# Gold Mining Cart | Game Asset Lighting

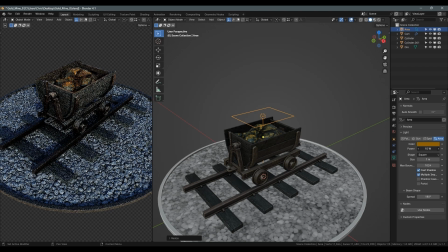496s
I'm just going to turn the power on this up to 15 watts, just so that it gets a subtle orange glow.
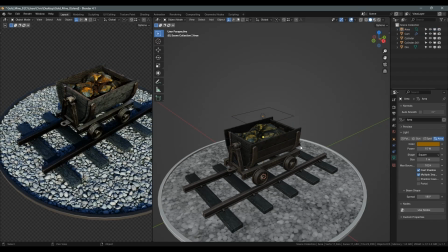504s
And we do still have the HDRI at full strength, so we can just turn that down a little bit as well, just for a better effect.
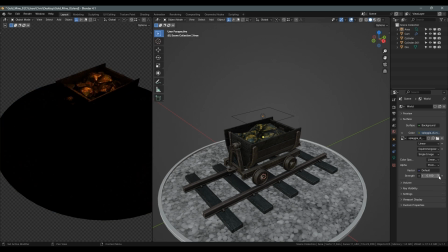512s
Turn that down to 0, you can see that that orange light is just working on the gold on the ore there.
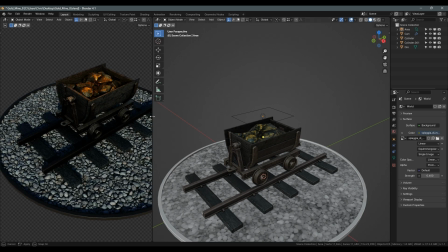518s
I'm going to put that at about 0.4, seems to work well.
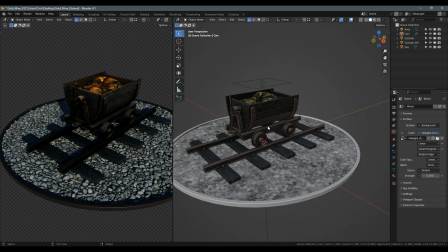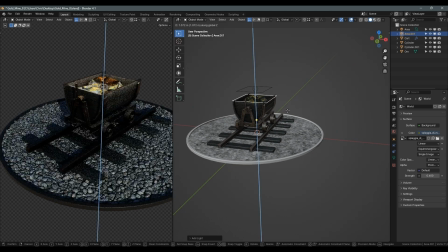527s
Next, I'm going to start working on a 3-point lighting setup. You've probably heard of these already because they're not new.
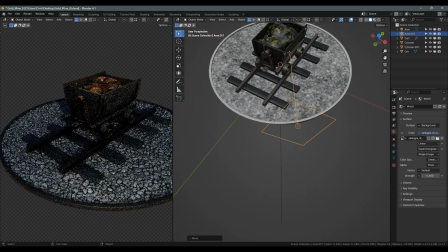534s
And I'm just going to use 3 area lights. The first one is going to be a key light, which is going to be
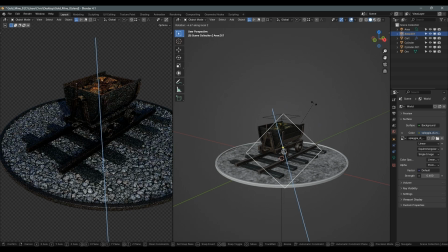541s
lighting up the majority of what you can see from this angle.
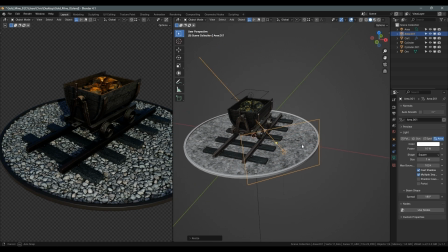550s
Just go into the light settings, and I'm just going to crank the power on this up.
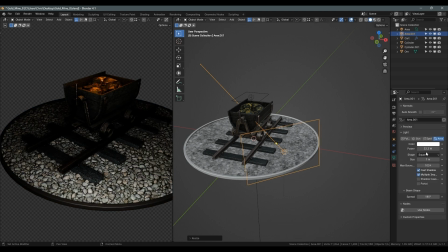558s
I'm just going to turn the HDRI off for a moment, just while I fine tune this.
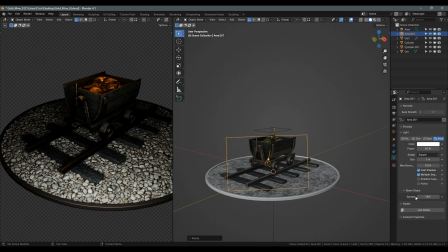567s
And you don't have to be super precise with it.
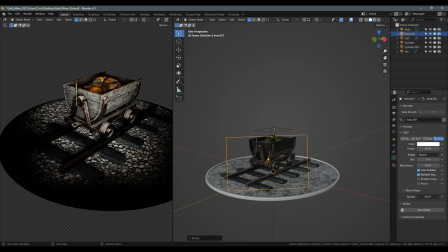570s
And you can adjust the spread as well, just in case you want sharper or softer shadow fall off.
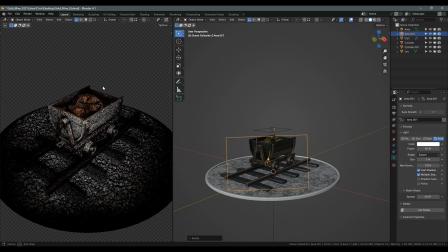580s
And I kind of want this light to very much focus on the cart and the track itself, as they are the focal point. I don't want this to contribute too much to the lighting on the ore or the frame, for example.
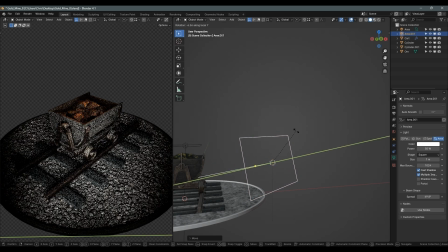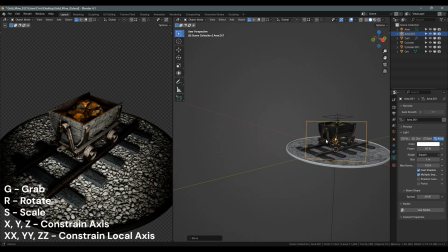605s
Just going to move it away, and I'm just using normal move commands such as ZZ to move it on its local Z axis.
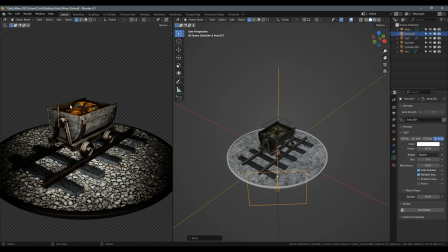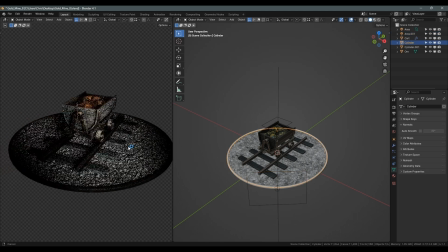That's quite good from that angle. It's lighting up a fair amount of the front of it.
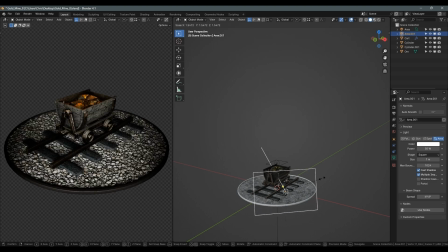And scale it slightly as well if we want it to cover more of the ground. But we are going to be bringing the HDRI back in just to light up anything that's missed by this 3-point setup.
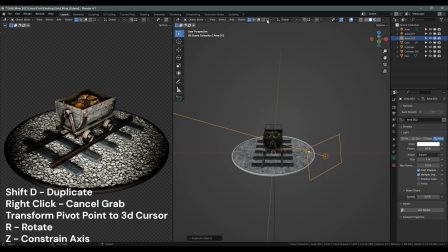648s
Next, I'm going to duplicate the area light and snap it back to where it was, and change the pivot over to the 3D cursor,
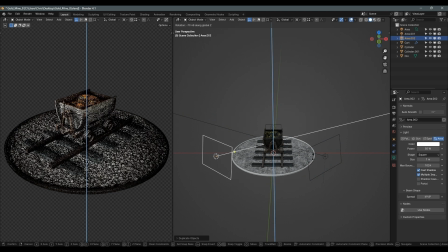656s
and then just rotate it around the Z axis so that I can get it lit from the other side. And this is going to be the fill light. So the point of this light is to fill in the areas that the key light isn't quite doing a great job of lighting up.
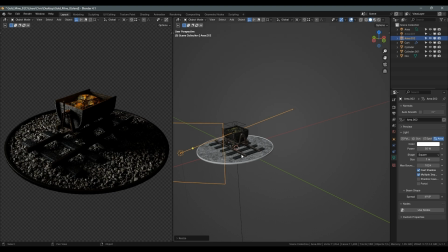671s
And this can be a much bigger light, and it will usually be lower power than the main light as well.
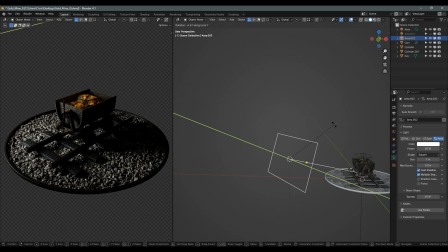So I'm going to drop that down to about 30. Doesn't have to be exact, and the spread as well. I'm going to drop that down to the teens, sort of 17, 18, something like that.
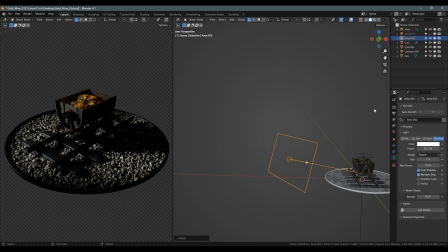705s
If I turn that off, you could the fill light off, you can see what that's doing. With this, I'm going to give it a little bit of a tint towards the blue. So I'm just going to put a little bit of saturation on and then shift the hue around.
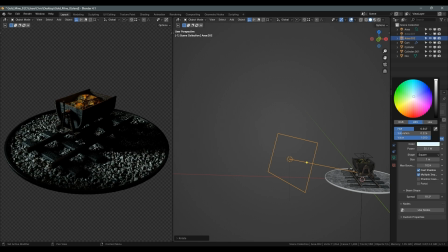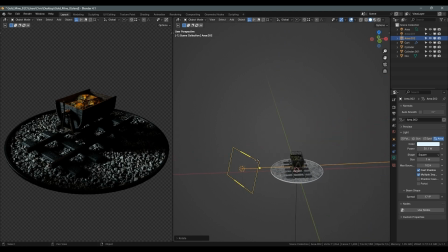733s
So we've got blue coming in from the side, and we're also going to be using another one of these lights at the back for a rim light, and that's going to be that one's going to have a slightly orange hue to it.